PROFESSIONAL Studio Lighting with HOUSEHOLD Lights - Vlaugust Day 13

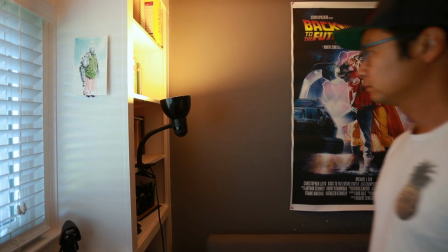34s
So in a typical talking head segment or video interview, a 3-point lighting setup is generally what's used.
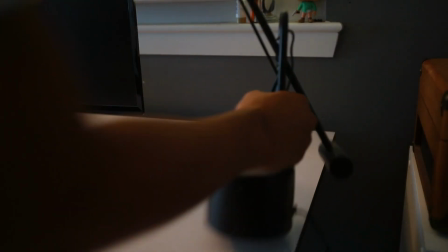40s
Now it's called that because there are 3 points of light. Rocket science, I know. The first light in this setup is the key light. Your key light is the brightest source of light which illuminates your subject. This light is generally placed 45 degrees to the left or the right of your subject.
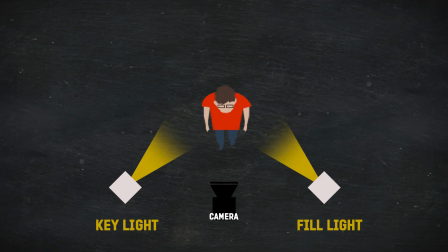54s
The second light is called the fill light. The fill light's job is to eliminate any of the harsh shadows cast by the key light. The fill light usually has some sort of a modifier to diffuse that harsh light to again negate some of those cast shadows. And the third light in this setup is the hair light or the rim light. This light's job is to separate the subject from the background. And speaking of backgrounds, a very important step in creating this look is to separate your subject from the background.
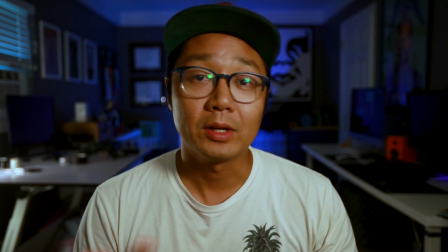79s
If you notice in my setup, everything is pretty blurry and you can't really see a lot of detail back there, putting me in focus.
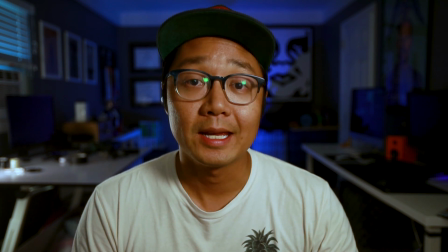86s
Now, lighting the background is an option and personal taste. I generally like to light it some sort of a color. The blue tones behind me are a complementary tone to the orange in my skin, so it helps set me apart from the background even more. So I'm currently using lights from around my house to create this studio setup, and I'll walk you through exactly what I did to those lights here in just a second. The most difficult thing about using lights around the home versus studio lights is that lights for your house are purposely designed to diffuse the light in a way that everything around it is illuminated. Studio lights have modifiers and other things that you can attach to them to really create different shapes for the light. So keep that in mind as I walk you through some of the things that I did to create this setup.
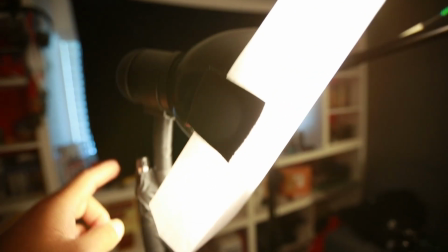126s
So here we have a regular old desk lamp that I've gaffed to a light stand.
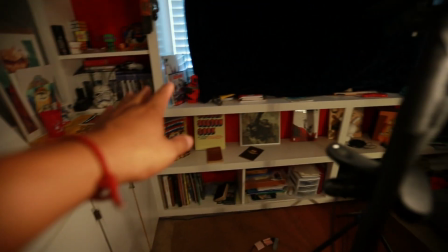131s
Now I know some of you might not have a light stand, but I could have clipped it to the side of this little cabinet or onto that shelf, just trying to get it at that 45-degree angle from where I was sitting.
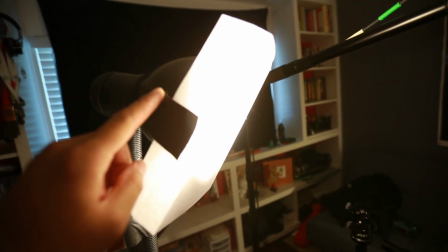140s
I've taken a piece of computer paper and I folded it into thirds and taped it to create that diffusion.
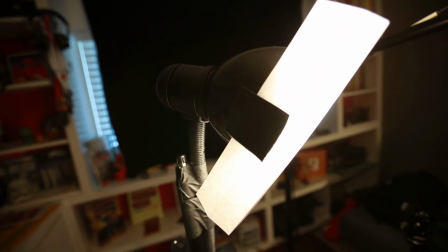145s
Without this piece of paper, this light would have been a little too harsh where I was sitting.
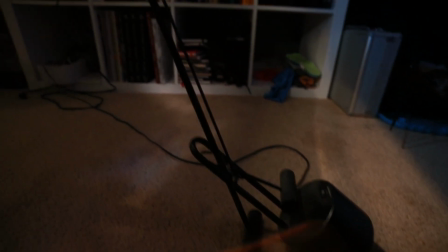150s
Now for my background light, to light the actual background of my setting, I've used a desk lamp with a couple thin pieces of blue gel.
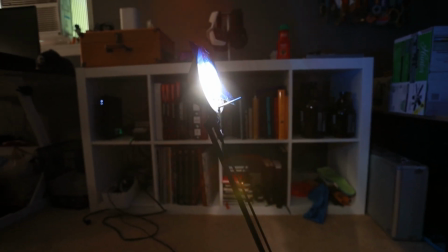157s
Now, admittedly, the blue gel isn't something that most people have on hand, but you can buy this stuff online for pretty cheap.
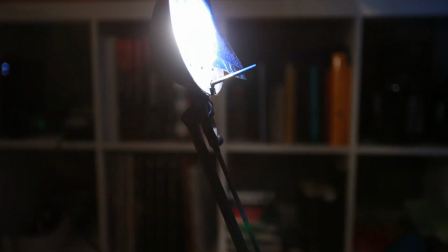162s
And lighting the background is much more of a personal taste, so it's up to you whether or not you want to include it.
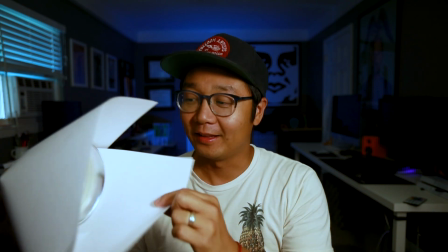167s
And so here we have my favorite modified light of the whole setup, my backlight.
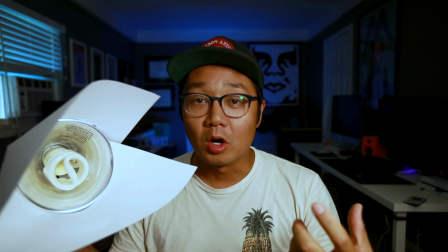172s
This is a light that you can find at Home Depot, Lowe's, any hardware store, and I think they're like $6.
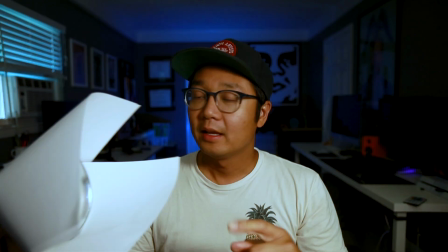178s
These lights are extremely cheap. It's just the bulb and then the little housing. I've gone through and modified it with a super expensive modifier that I bought online.
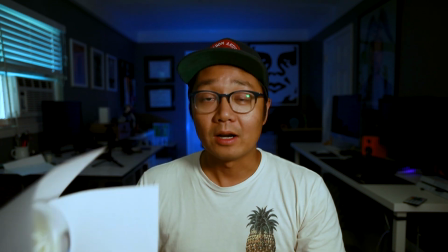187s
It's just paper and gaff tape. The reason I created this little modifier is because when I turned the light on without it, it was lighting my whole scene. I just needed it to point at my shoulder or at my head to separate me from the background. On a professional studio light, you can add what are called barn doors to the front, which control how much light comes in and out from that source.
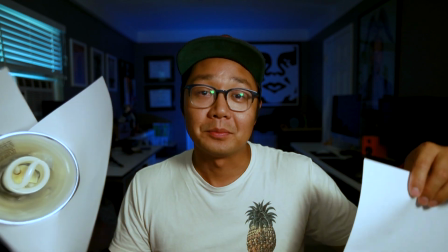205s
I've done that a little bit here. I've limited the amount of spill that goes from the left or right of this light, creating a little bit more of a focus on where it's aimed.
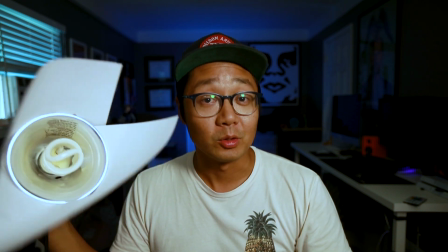213s
The light was still a little bit too harsh, even with these super expensive barn doors that I added. So I took another piece of paper and just covered the front of it. Another really good tip when setting up your light, studio or home or otherwise, is to start with all the lights off, roll the camera, and turn each light on individually. Sometimes the lights can cast some weird shadows or light some pockets in the background that you don't want lit. So if you turn those on one at a time, you can see which lights are creating those things that you don't want in the shot. So I'm gonna go through the home light setup and the studio light setup, one light at a time to show you what they do and then how they work in conjunction with each other. While most tutorials and talking head videos will be shot with the 3-light setup, I typically tend to lean more towards a 2-light setup. It's a little easier to put the lights up when you're in a pinch, and I also like the more dramatic look that it offers. This is all just a matter of personal preference, so find the look that works for you and go with that.